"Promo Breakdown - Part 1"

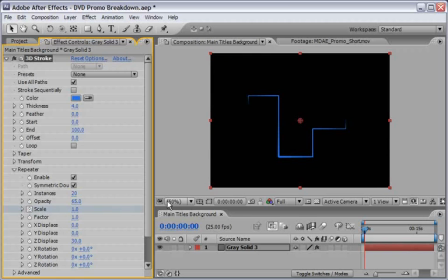(4:19)
Then I will record a keyframe because I want it to just start very, very fast. So let's just move forward to 1 second and we will change it dramatically to say 130. So this is basically what we have here. So it's just a quick animation.
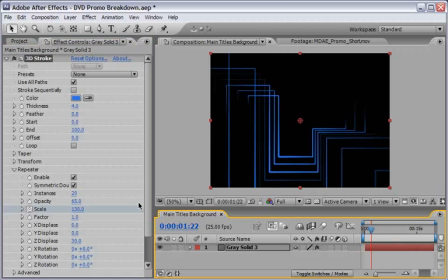(4:37)
And let's stand here for a moment because we want to change few more settings here in the repeater. First, we will change the X rotation. Instead of 0, I will type minus 100 degrees. And you can see that it swivels the X rotation of the repeaters only.
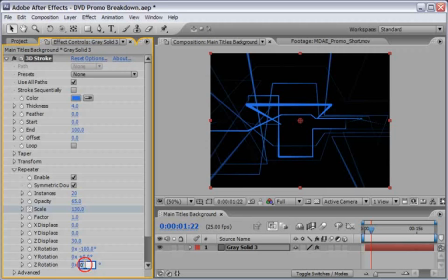(4:56)
Now we can change the Z rotation as well. Let's say 30 degrees in my case. Now you can close the repeater and let's come up to the transform. This will control the transform for the whole animation. And I really like the bend and the bend axis attributes.
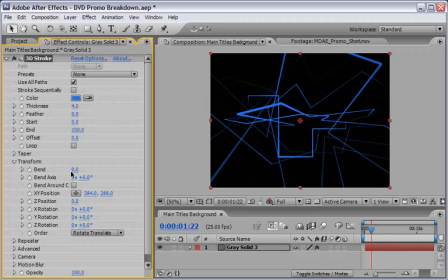(5:14)
And we want to record an animation for the bend and the bend axis. So first let's change the bend axis to, I say, 150 degrees. And then as soon as I will start to bend it, you will see what happens on the screen. It's just bent into very nice organic shape.
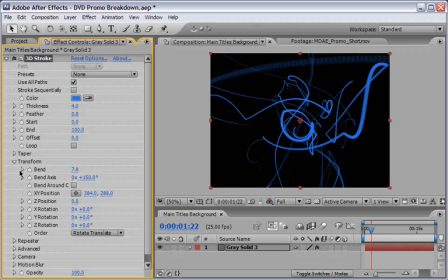(5:32)
But instead of recording keyframes here, we will use a quick expression. So hold down Alt or Option if you're working on a Mac and just click on the stopwatch of the bend.
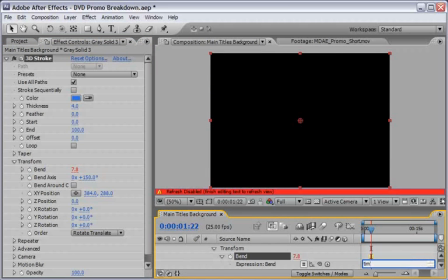(5:45)
And let's type here time times 2, which means it will take the time control and just keep timing it into 2. So we've got at the end of it some very nice swirly animation.
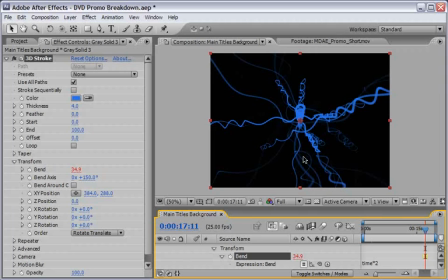(6:00)
And I really like this effect. It's very, very organic and it will suit our background very well. Okay, let's stand here for a minute just to see exactly what we are doing. And we will also set an animation for the Y rotation and for the Z rotation as well.
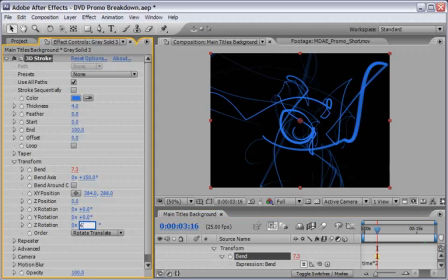(6:18)
You know what? The Z rotation can be something like 60 degrees. It will just flip it in a Z rotation, which again takes our stroke, our regular stroke. Remember, this is what we started with and just bended and transformed it.
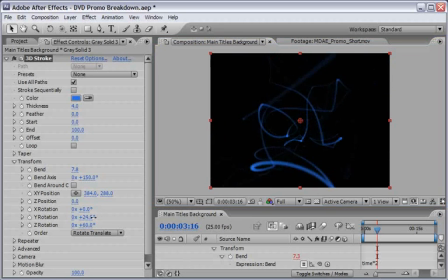(6:33)
But we want to maybe change the Y rotation as we go along, so it looks like it is rotating in place. And again here, I will use the same method, which means I will enable an expression for the Y rotation, and I will use the same parameters, more or less.
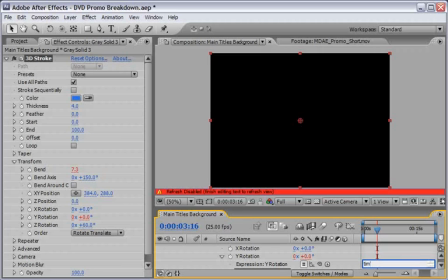(6:50)
Let's say that here we will say time, and we will time it by maybe 10. So now we've basically got some nice automatic animation that we will start for something like this, and it will, you know, generate a sophisticated line that will bend itself.
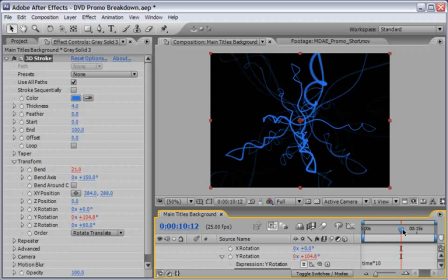(7:09)
But if we will stand here for a moment, let's choose a maybe different place, something like here, then we will see that we are bending it so much then it will come loose.
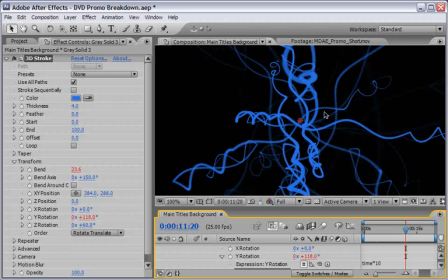(7:20)
So at some point of time we'll see that our lines breaking up, which means it's divided into tiny circles, and I want to fix it. So I will close the transform and we will drill down the advanced setting. And now you can set the adjust steps.
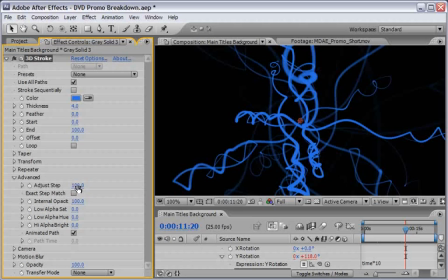(7:39)
The higher number means that it will break down sooner, and the lower number meaning that we will basically sample it a little bit less. So if we will change it to say 20, then you will see that we've got a continuous line over here and it looks much better to my opinion.
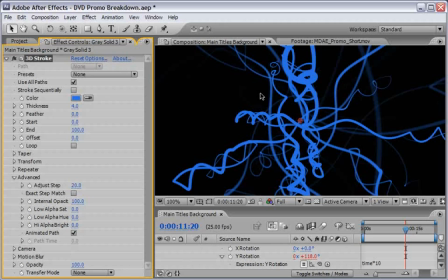(7:56)
But since we are adding more and more lines, remember we are repeating this single line 20 times to each direction, we can hardly see the effect, and I want to make it a little bit more of a three-dimensional look. So in order to do so, we will change a couple of the advanced settings.
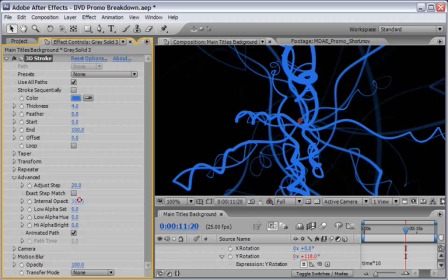(8:15)
First, I will change the internal opacity from 100 to 10. And this will only allow 10% of each line to be visible, so we can see how the lines is swiveling around themselves.